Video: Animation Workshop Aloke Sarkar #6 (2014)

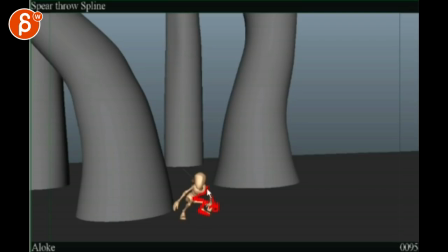(8:23)
It's more like that. So you have a very a clean separation between the knee and the wrist. Here you're forming kind of a tangent, just touching that line right there. Same thing here, just, unless he's resting on the knee, but it feels like you're just a tad close.
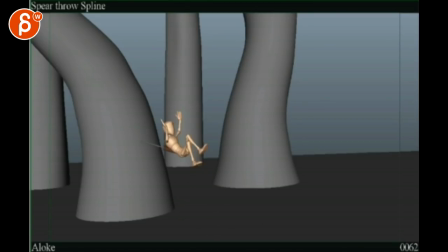(8:43)
Just make a clean silhouette. So the only acting change I would have here is that he lands, looks around, okay, good. And this feels like it's too fast. Either you do this and hold 10 frames and have a little move up
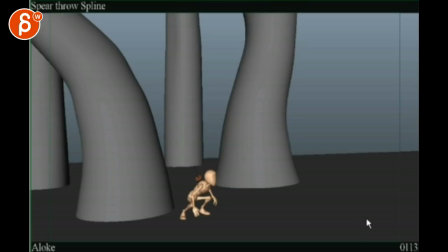(9:03)
where the head, like he looks over, holds a bit, and goes up with the head just a tad, and a bit with the roots going up, right? So it feels kind of, you want to feel in your body language and your pantomime that he looks around and goes oh, and it's that oh moment that's missing.
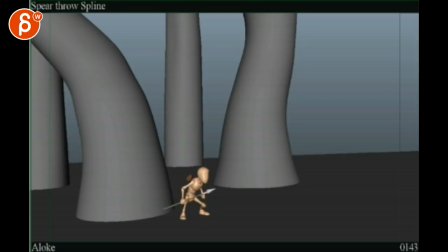(9:20)
It's just looking and grabbing, but it's not a look oh, what is that? That oh, what is that? Is missing, and you already go for this.
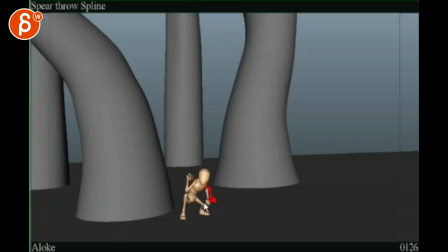(9:36)
Same thing here. You want to be just a tad more away. I don't mean picky here, but you don't want to form any tangents or just feel like it's super, super enclosed. There's no reason for it. You have plenty of room for a nice silhouette. Same thing here.
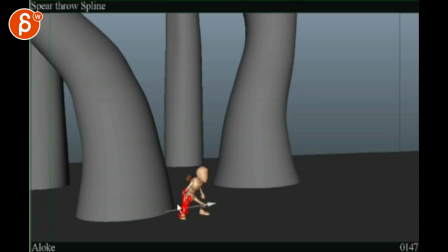(9:50)
You have your wrist aligned with his leg. So if I squint, the silhouette, that's kind of how I see if I'm exaggerating. So at this point, you would have that arm here down like that. And something tricky here. I don't know if you can spear tip here.
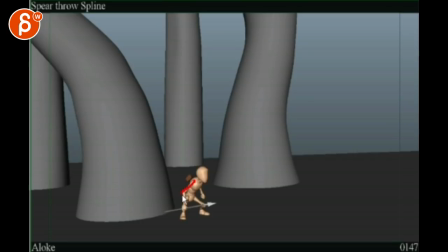(10:09)
or you would have it enough out here, away from the leg, but the tip would be like that. So watch out for silhouettes.
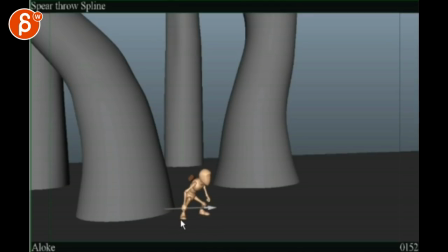(10:23)
It's good that this foot stays on the ground, but the thing is, it's this foot here, right? That's going to push him this way, because that's his balance here, center, and that guy's here. So it has to push over this way, right? So as he does that, you are already moving the foot.
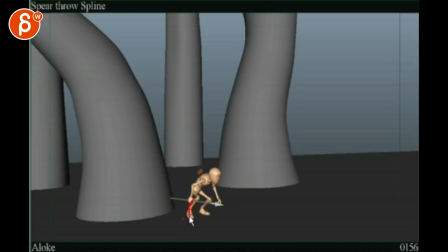(10:44)
And if you lift the foot now, right, and he's like this, he would start falling backwards. To me, the center would have to be over this foot. He would have to be like that for this leg to get off the ground here.
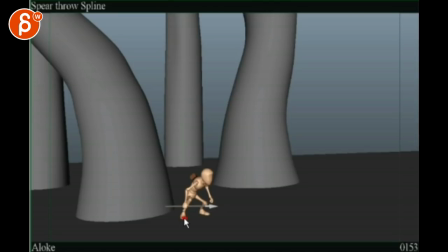(11:03)
So what I would do is take this and leave it. Leave it. He would still have a foot roll and be on the ground until he's over that foot, and now you can take it off and then go into that step. So make sure that the weight distribution is good.
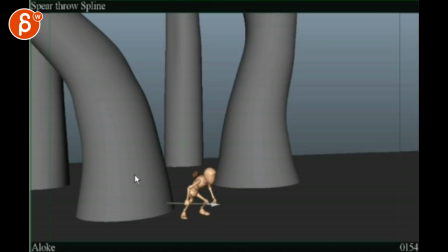(11:21)
And then here, same thing, take your hand off higher so you're not overlapping with this for cleaner silhouette.
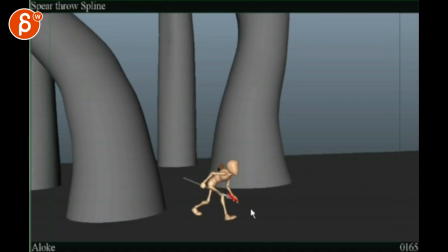(11:28)
Because you're doing this throughout, and here forming tangents, it's all a bit too close. Like same thing here, the staff forms a line with his thigh. So it's kind of two aligns.
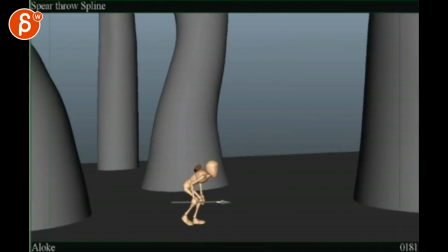(11:41)
Could this all be just a bit clearer?
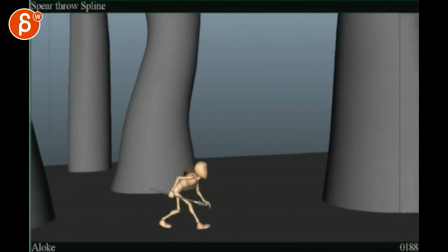(11:47)
That kind of works. Stops. Same thing here.
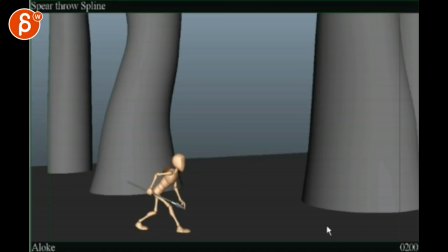(11:53)
I think you can bring this staff lower, arm a bit higher, separate that thing. But acting wise, he comes in and goes, "Huh?
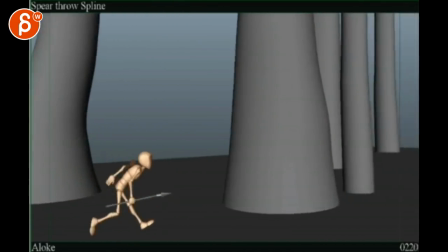(11:59)
Well,
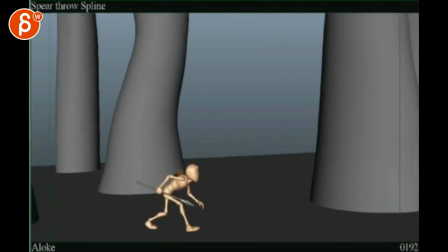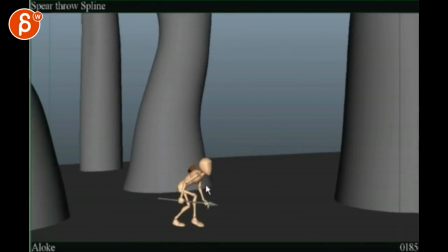(12:06)
I think what I would do here, he comes forward and then stops.
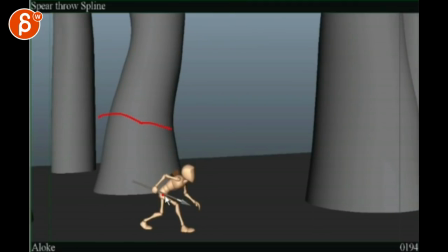(12:10)
It feels like his root is going forward and stop, as opposed to forward, stop, up, and back a bit.
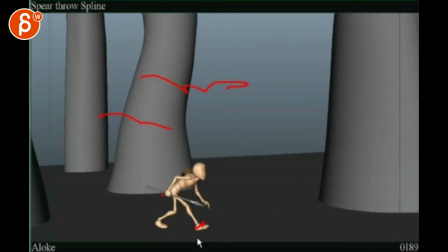(12:16)
Like he's taking a step with this guy here, and this guy kind of stops his forward momentum.
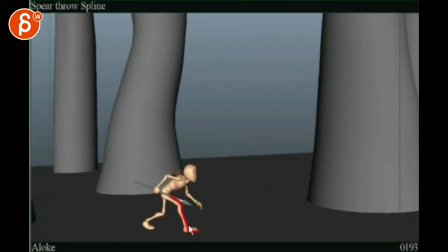(12:22)
So that at the end, I would have it around here, just a bit more forward. Like he goes forward, up, and goes back.
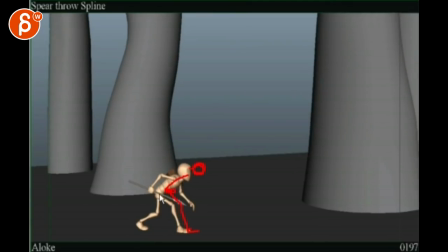(12:29)
Like it's that leg that stops the forward momentum, but then gets pushed back, and then you end up being here again. Just a little bit forward and back. And then, looking at this, I feel like this arm is moving, the head is moving, all this moving at the same time.
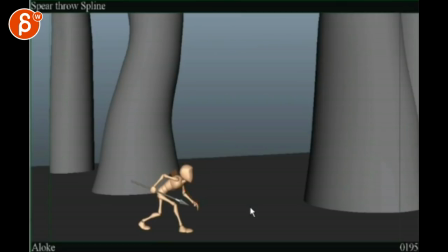(12:45)
So this could be stop, and then maybe he could adjust his neck first, going up, and then bring that chest up, and then that arm moves. Not that it has to be frozen in space while this moves, but just a bit less pose to pose. Same thing here.
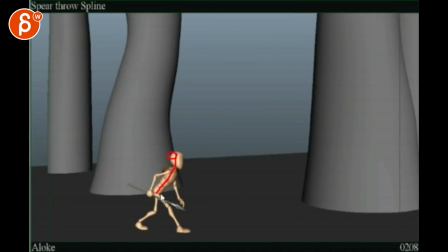(13:02)
This feels a bit harsh in your body here. So you're here, and then you go down to here.
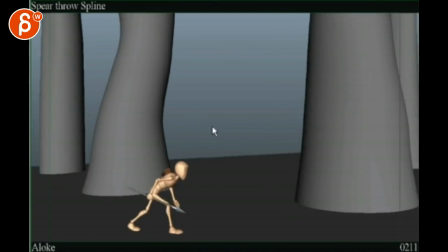(13:08)
And then he stays put and goes up. If I track this, it feels like you're.
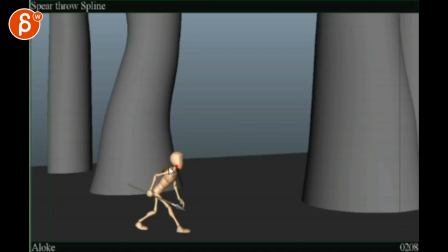(13:14)
Let's see if I can do this here. You're here, and you're.
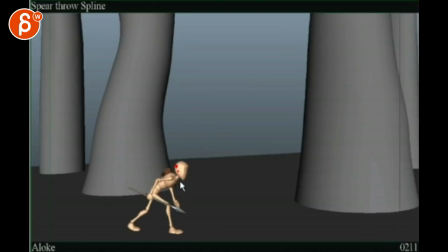(13:18)
I know there's a camera move in there, but see, it's a big move.
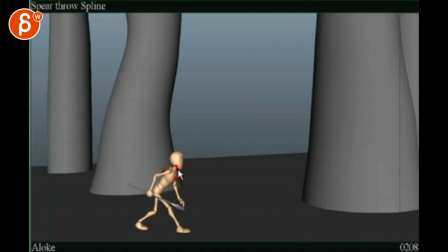(13:24)
It's hard to say, but to me, without the camera, it feels like you're doing this
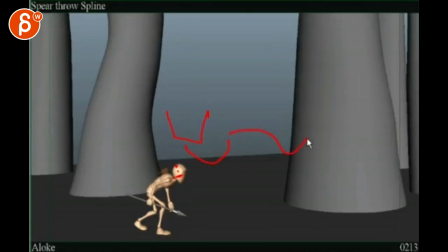(13:30)
instead of a down arc like this or something like this, where it's a bit more of an arc.
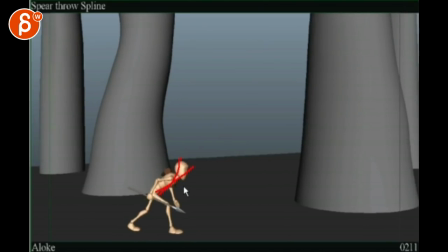(13:34)
This feels like a very quick 2-3 frames, move over the body and the head, and then you stay put, and then you go up
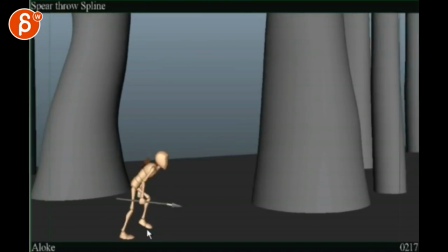(13:42)
again. I'll just smooth it out a bit. Watch out, this is picky, but you see this foot and this guy goes up.
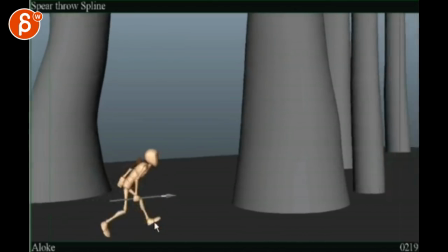(13:51)
It's pretty much this following the same distance. It feels like now your spear is attached to your foot.
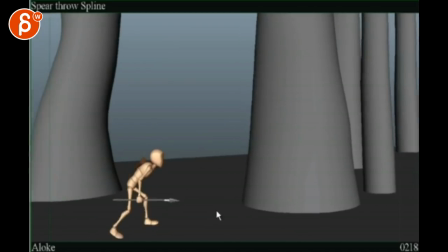(13:59)
So probably drag that guy a bit more and bring up the foot first. Foot is leaning here, foot is doing the action. And at this point, the spear is kind of just dragging, coming along.
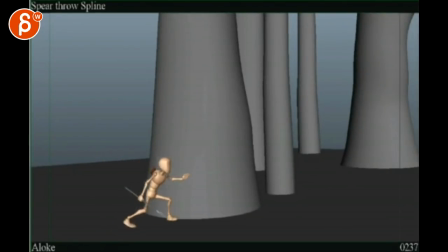(14:06)
What a ride. It would be neat on that compression here to see his shoulder go up. You know, if that's the tree and then got the shoulder and the body, and it's not flat.
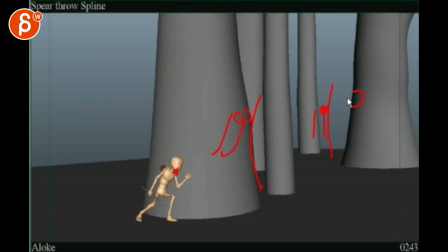(14:22)
You got the tree here. And instead of being all on the tree, you got the shoulder that goes up here, the shoulder ball, you know, that ball that you have here. This guy. So you don't want it to be tree and the body like this.
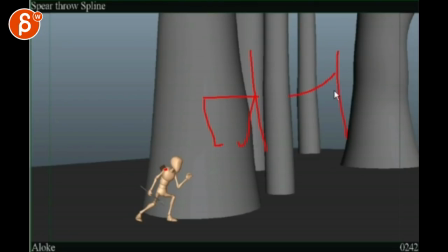(14:36)
You want the body to be like that, right? You want to feel how the shoulder gets pushed up. That arm is up on the thingy. And he's kind of leaning in. So you want to feel that compression there as much as you can.
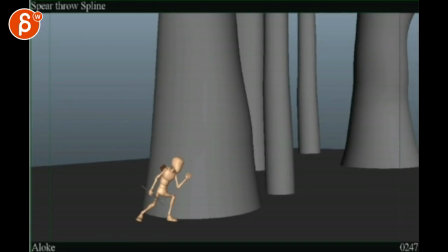(14:55)
I like those moves with the feet. There's some detail on the feet. The only thing that's a bit weird is that how the toes move and rotate here at the same time. he's moving forward, so I would not rotate this guy, because to me it feels like this is the leg that pushes him up here.
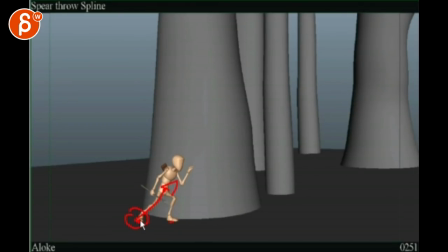(15:12)
So you want to feel all the pressure on that toe and no sliding. That kind of takes away from the weight. As he pushes here, I would stabilize that hand and not move it. I would in fact flatten, so you got your thumb and your fingers here, but then as he goes in,
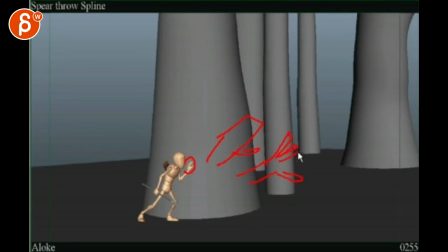(15:31)
that thumb can be a bit more out, and then your fingers could start splaying. Oh, such a great drawing, you know, where they come apart, they spread, so you can feel the pressure on it.
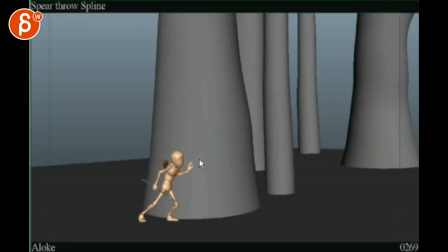(15:50)
And then you got that move here. It feels again a bit linear on how you move your root forward. And by the way, the spear could be like down here and not tip on thigh.
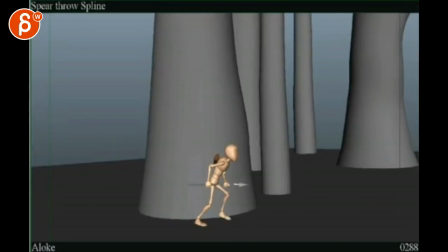(16:02)
Again, for silhouette, you don't want things to overlap and from tangents like that. I think this drop is a bit harsh looking at your spacing here. Your guy goes here, here, here, a little bit up, but then goes immediately down.
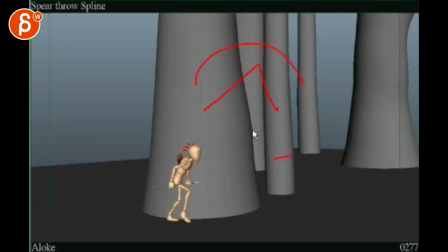(16:17)
If I exaggerate, this feels like this is your arc as opposed to this. Like you want to go up, hold it a bit, and then go down.
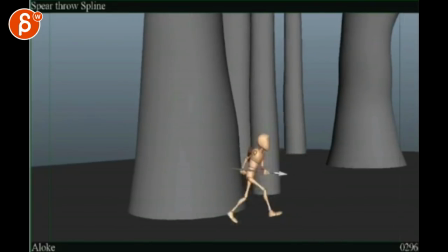(16:29)
So the feet is good. That is a bit too horizontal.
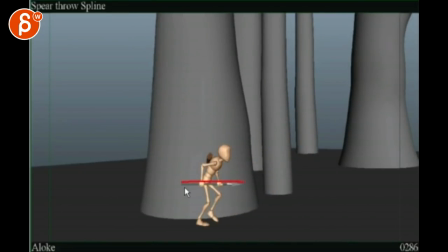(16:35)
I think I mentioned that last time.